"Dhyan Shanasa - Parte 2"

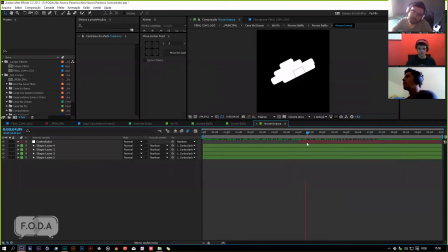[37:02]
Aí elas têm uma animação rolando aqui de inclinação que coincide com a inclinação do avião aqui, né?
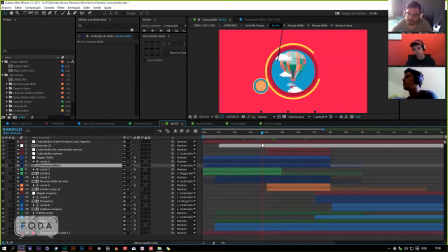[37:11]
Elas mudam de inclinação porque eu mudo a posição da layer aqui. Saca? Então, como eu giro a layer aqui, elas precisam continuar girando lá também para poder ficarem posicionadas, não ficarem inclinadas na composição final, sacou? Entendi. Então, meio que tive que sincar essa rotação
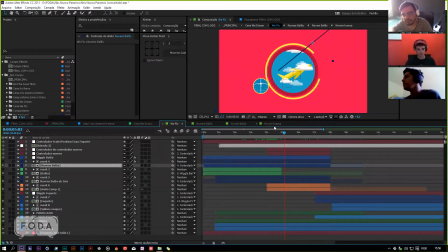[37:27]
dela aqui com a rotação da layer da composição delas com a rotação da própria nuvenzinha aqui,
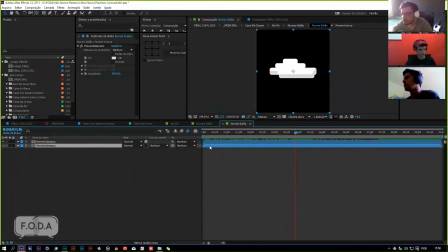[37:33]
para manter a coisa funcionando de uma para outra. Aqui eu só dupliquei para criar uma sombrinha, né?
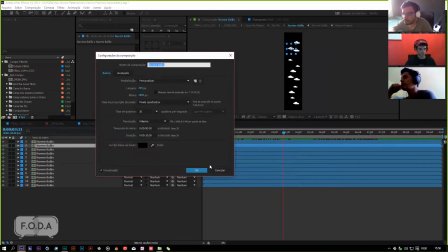[37:41]
Aqui uma composição aqui de 3.000 de altura por 700 para poder descer ela, né, inteira.
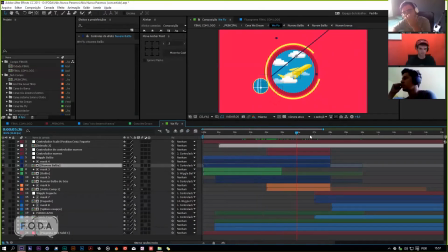[37:48]
Tá descendo ela aqui. Ela tá sempre passando, você pode ver pelo movimento do objeto ali.
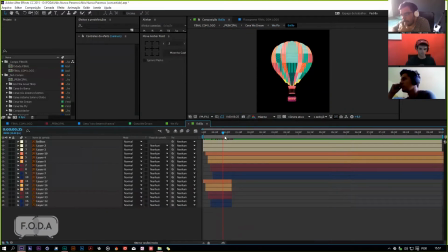[37:54]
Tem um balão que não tem mistério nenhum, né, animar um balão desse aqui. Por isso que eu falo que acho que eu gastei pouco tempo nessa cena, sabe? Que eu deveria ter dado mais tempo para ela.
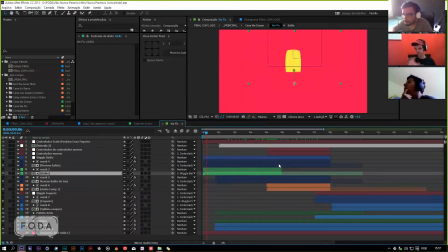[38:05]
Mas é porque eu tava querendo chegar logo na cena que eu queria animar, sabe? Sabe aquele negócio que você fica querendo chegar logo lá no final? Ah, eu quero ver como é que vai ficar e tal. Eu queria investir mais tempo em outra cena, mas tudo bem, essas coisas acontecem e ficou legal, eu até gosto. Ficou ruim, não. Aquele negócio quando tem, quando tem a locução, né?
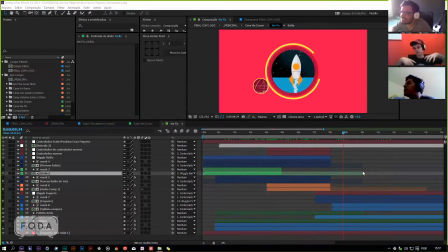[38:25]
Tá chegando no final, né? É, porque assim, tipo, eu tava querendo chegar na parte mais, né, de nós transcendemos e tal, porque eu queria ver como é que ia funcionar aquilo lá, porque no roteiro, no storyboard, era muito simples,
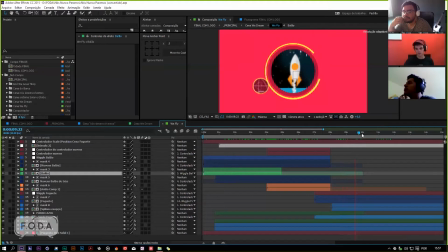[38:39]
né? Mas aí, na hora que eu comecei a animar, que eu mesmo comecei a complicar a minha própria vida, né? Porque a gente faz isso, né? A gente se complica na medida que vai criando a animação, né? Uhum.
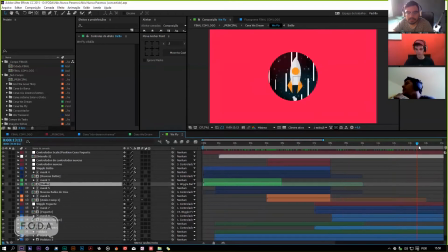[38:51]
Aí, à medida que eu fui fazendo isso aqui, aí eu meio que queria sair logo dessa cena aqui, mas acabou que ficou legal, eu não reclamo de nada, não. Aí aqui ela vai fazer uma transição automática. Tem o radar, né, também. Parece. Hã? O radar. É, tem um radarzinho aqui embaixo, que são as bússolas, né? Que elas...
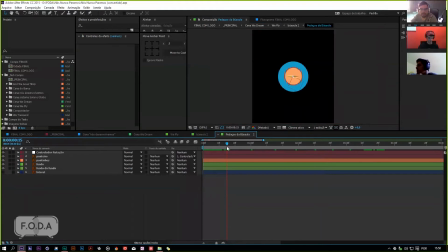[39:10]
A gente vê aqui na bússolazinha primordial mesmo, ela é um vetorzinho mesmo, um fã.
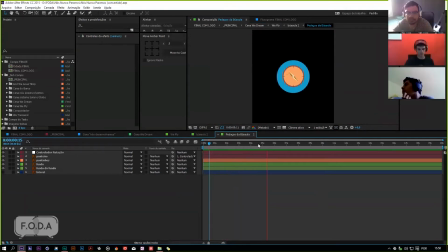[39:19]
Tem um controlador de rotação ali só para as agulhas mesmo, né? Que é. Né, a gente tem. Nem precisa mostrar a expressão de time, né? V50 ali, né?
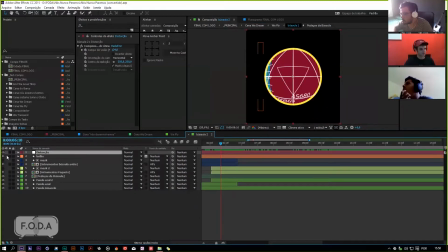[39:32]
E aqui a gente vai ter uma distorção, uma compensação ótica, né? Para criar essa curvatura aí. O Optical Compensation, né? Pra você, o Jairus, que só manja inglês.
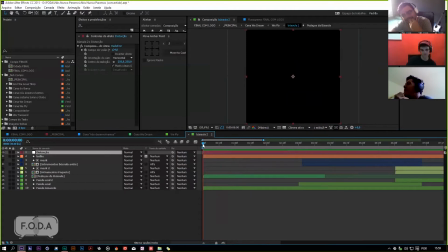[39:48]
A compensação ótica. Que dá um efeito muito louco também, porque quando você faz a animação dentro de uma composição e olha aqui, ela, que ela é chapadaça, né?
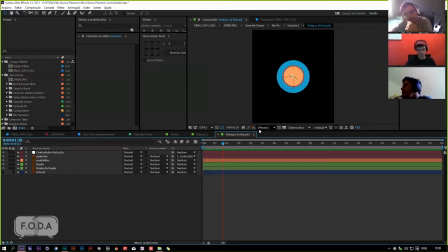[39:56]
Tipo, essa bola azul é totalmente descentrada, tá toda errada. Mas quando você vem pra cá, tá tudo certo.
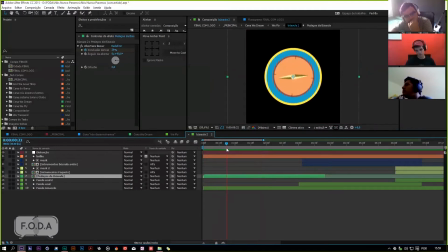[40:01]
Saca? É isso que eu acho doido em alguns efeitos do Afro, que inclusive é uma sacada que o animador tem que ter, né? De criar a coisa meio que de trás pra frente. Ele sabe que tá feio, mas que lá na frente vai ficar bonito porque um efeito X vai criar uma distorção Y, pá.
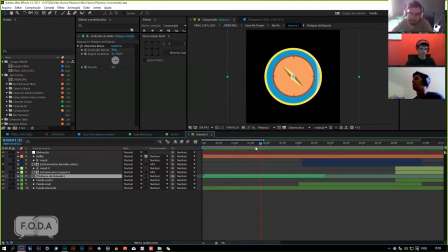[40:17]
Então a gente tem a música passando aqui, tem um reflexo que passa também. Né? Esse brilho aqui, e esse brilho ele tá, obviamente, sob efeito da distorção também, por isso que ele tem essa curvatura, né? Parece que ele faz curva no espaço. Aí, deixa eu ver o que vem aqui depois.
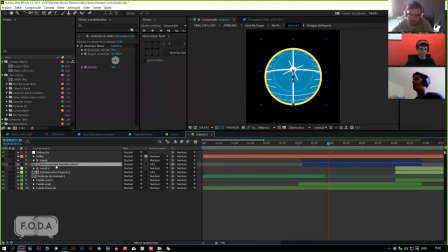[40:36]
A gente tem a outra bússola, né? Que é a bússola do avião. Olha aí, a composição do avião é só essa aqui.
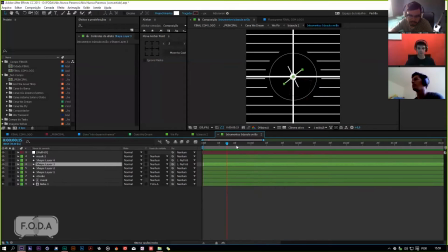[40:45]
Retaça.
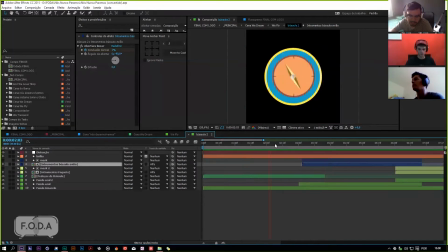[40:47]
Body shape dele empilhado e expressão rolando de rotação, mas quando abre aqui, você tem um instrumento funfando numa boa, né? E o doido do optical compensation, né? Da compensação óptica, é que quando você movimenta a posição dele, ele te dá
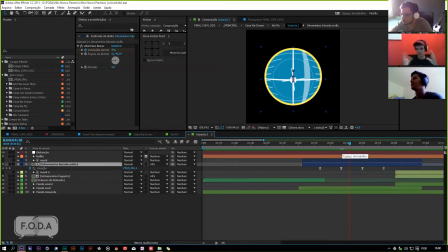[41:06]
esse engano de 3D, né? Ele parece que tem essa curva, né?